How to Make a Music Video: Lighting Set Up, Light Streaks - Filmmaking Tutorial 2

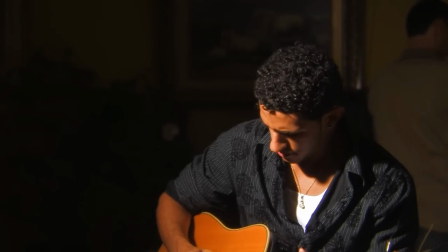250s
And another thing that I noticed right away of course is that basically
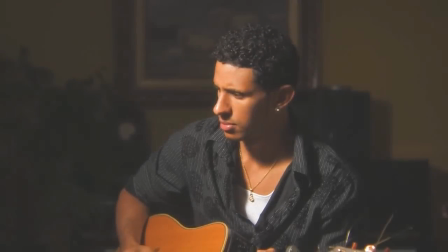255s
Chris blends in with the background because the right side of his face is completely dark.
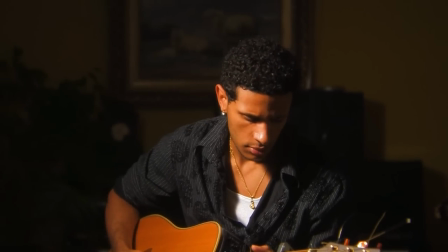260s
And especially once I color correct it I know it's going to be pretty much black there. And since the background there is black he just kind of blends in. You don't see his shoulder, you don't see really the right side of his face. So the best way you can do this and this is just again standard lighting. I'm gonna do more tutorials where I do a lot more complex lighting setups but this one is basic.
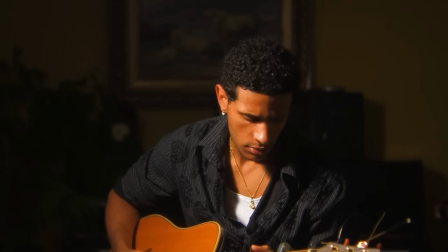280s
Like I said I'm gonna be pretty much using two lights and so that one light I see on him we'll call it the key light is lighting his face
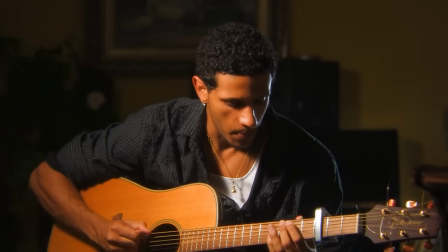287s
and now I'm gonna throw another light behind him to the right side of the camera and right away you'll notice that it just helps separate Chris from the background. It adds a little bit of a rim light on his shoulder, on his ear, his hair, and he just kind of stands out.
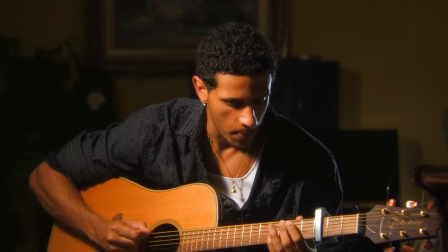303s
And these are the kind of things that you got to pay attention so that you make the shots have a bit more depth, basically.
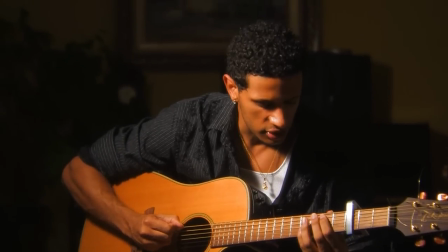310s
Like I was saying in tutorial number one, you kind of do it through the use of the depth of field and just kind of your framing and deciding what you want to put in the shot.
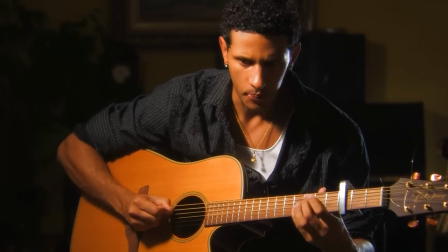319s
And so in here right away, you see that the background is thrown out of focus a little bit I put that rim light around him which kind of
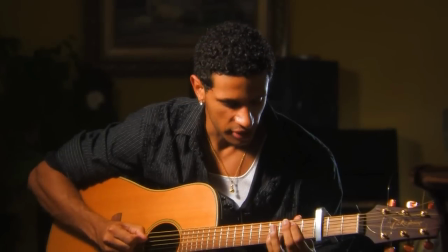326s
helps him separate from the dark background but still keeps this kind of a dark tone it's all like you know half of his face is
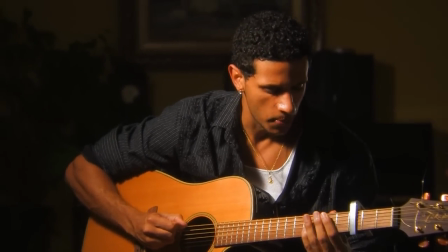334s
dark you see me here turn on and off the light and you see the difference that it makes so it's pretty big now the next
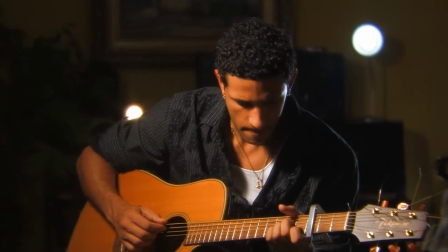341s
thing that I do is I put little lights behind them these lights already light him they don't actually affect them at all all that these lights do is
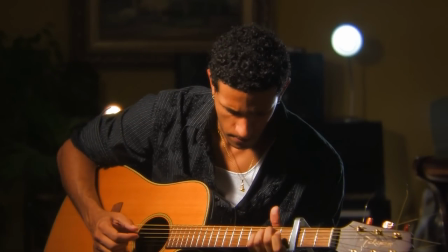348s
they help give you extra contrast to the shot and another thing is that I
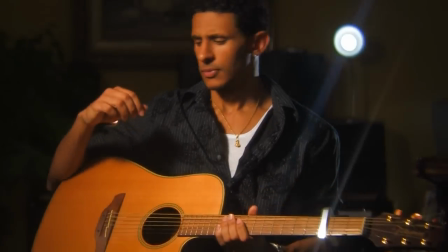353s
know I'm gonna use a streak filter to add those streaks that you see in a lot of music videos and
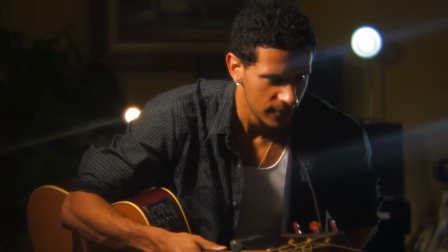359s
these this way these lights will kind of kind of help me create those extra streaks that you would see then I keep
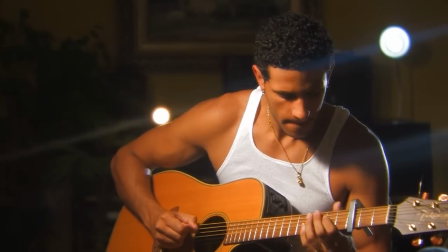368s
on adjusting the lights behind them kind of changing the intensity of those lights I actually put in because I originally had 60 watt light bulbs I put in I think 200
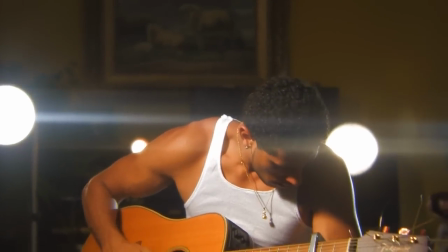376s
watt light bulbs in there just so a bit more of a punch, you know, more of a noticeable light.
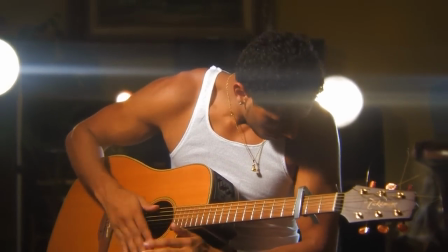381s
I put some black tin foil
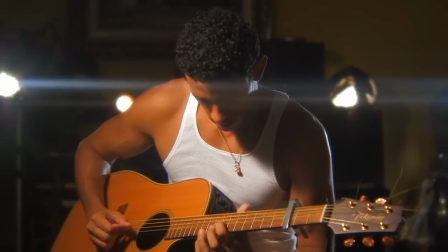387s
around those lights too to kind of make those lights a bit more of a pointy kind of a cone shape.
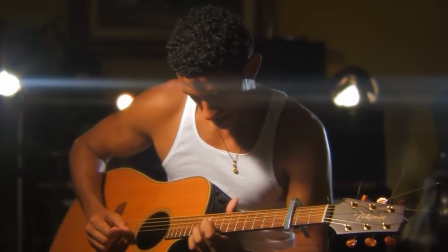393s
The next thing I do is I bring Chris closer to the camera, because I want to throw the background even more out of focus,
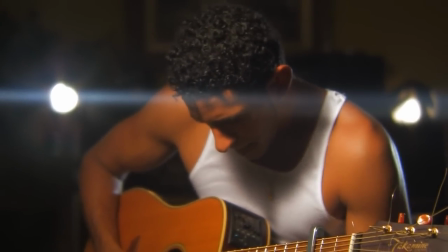400s
and I kind of readjust the key light and that that rim light that's behind him a little bit more just just kind of fine-tune the angle of it
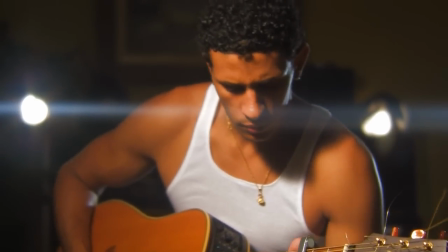407s
and right away now when you look at it it's just it's it's it's more interesting than it was before it
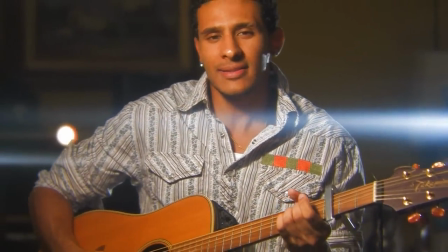415s
might not be the most the world's most beautiful looking shot but it's you know it's more interesting than that for sure than what we started with another thing that I do is I
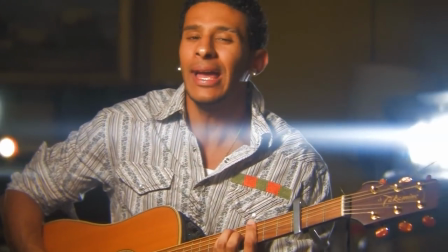423s
put the camera dolly and just move the camera left and right a little bit to add some movement so that this way we also have
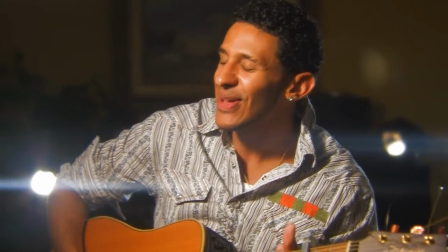429s
the streaks coming in and out of the frame and just kind of adds a bit more life to the shot.
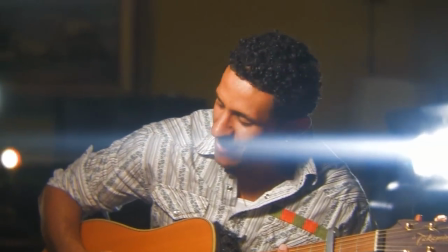435s
But right away I see that even though the camera moves you don't notice the movement as much
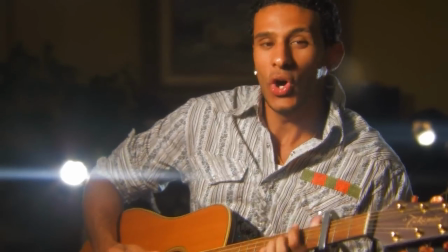440s
and that's because there's really nothing in the foreground to give you a sense of the fact that the camera is actually moving.
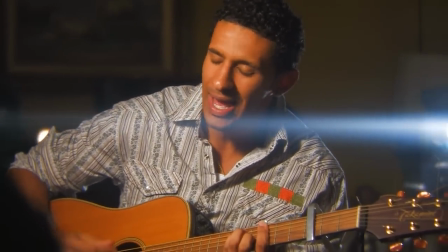448s
So like I said since this is a music video shot the things don't really need to make sense in it I basically just put some random
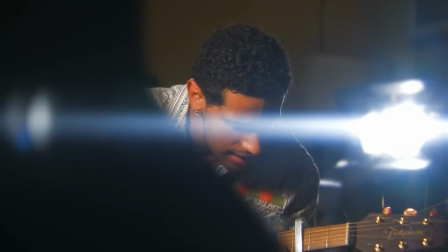456s
object in the foreground and it's totally in the in the shadow so you don't really see what it is it's out of focus but it just makes
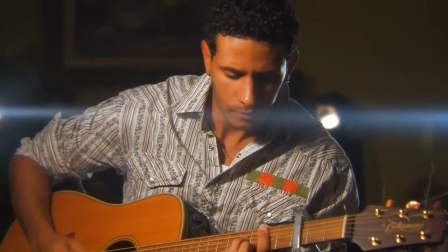464s
you aware of the fact that the camera is actually moving and it's like a nice way to reveal Chris's face as the camera goes in you know from behind the object and in front of him
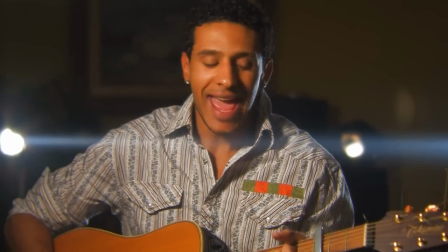473s
and and the next thing I do is color correction kind
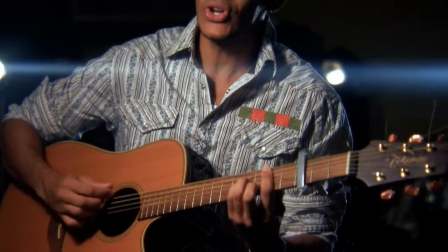477s
of straightforward simple and I think with
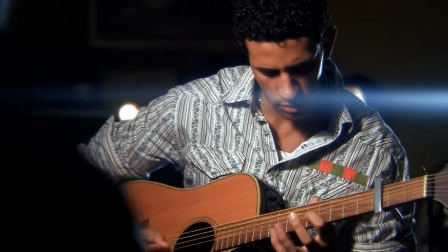482s
the color correction now and everything it's a pretty nice interesting shot I mean to take a look for yourself so
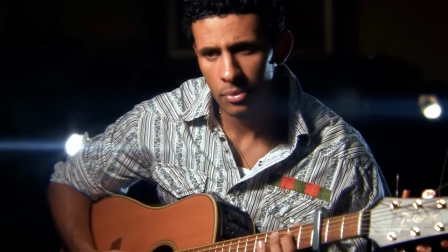491s
yeah like I said it's pretty cool but still to me I was looking at it and I thought I can maybe maybe play around do something more and not all of you will
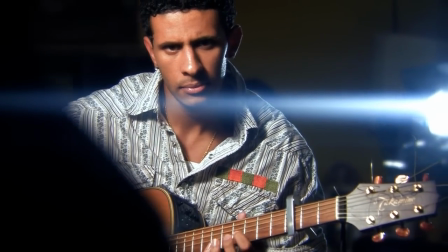499s
like this and you know like I said that's just a matter of opinion there's a million different ways that you can do a shot like this for a music video
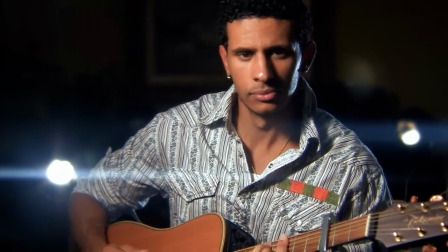506s
so it's really up to your preference but I basically decided to put these little they're like these little decorations I'm not even sure
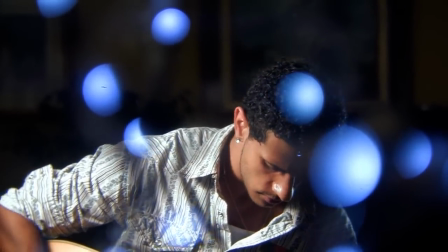514s
what they were I just found it lying around and they had little lights on it anyways I put them in kind of close to the camera I turn on those
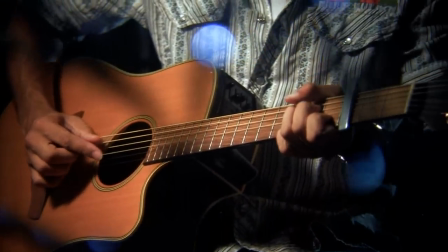521s
to turn on these little blue lights that I had and and I just threw out of focus and this way it just adds
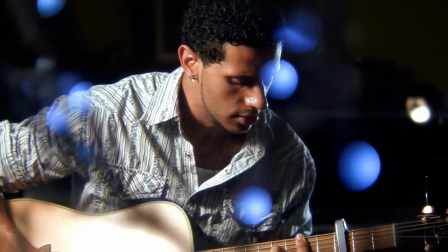528s
more of this kind of a romantic kind of a feeling I think to this shot but another big thing that it adds is just adds
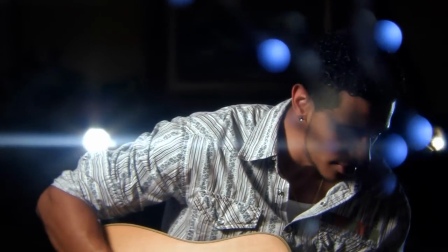535s
the depth to the shot there's something you know in the foreground that's out of focus and it also helps you notice the camera going back and forth a
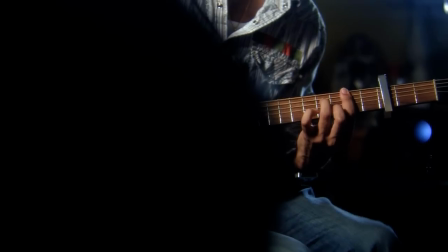542s
lot more and here's the final product this is how it
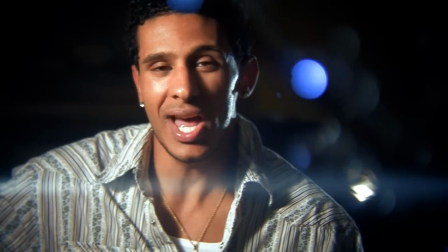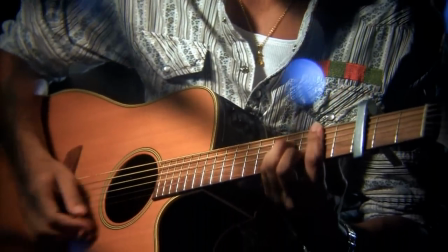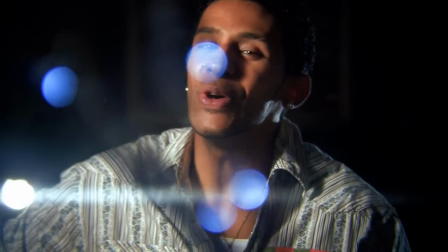559s It don't matter when I feel the joy you bring and I say my, my, my, my
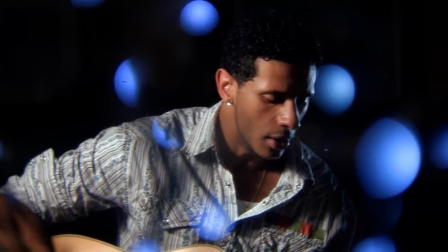570s So that's it.
Thank you guys. I hope you enjoyed it.
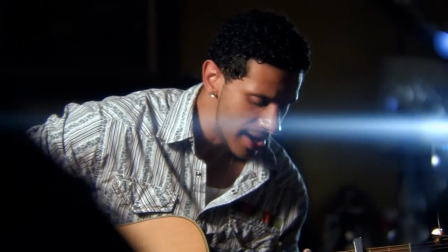575s
Feel free to email me here on YouTube or leave some comments and let me know what you'd like me to talk about in the next tutorial.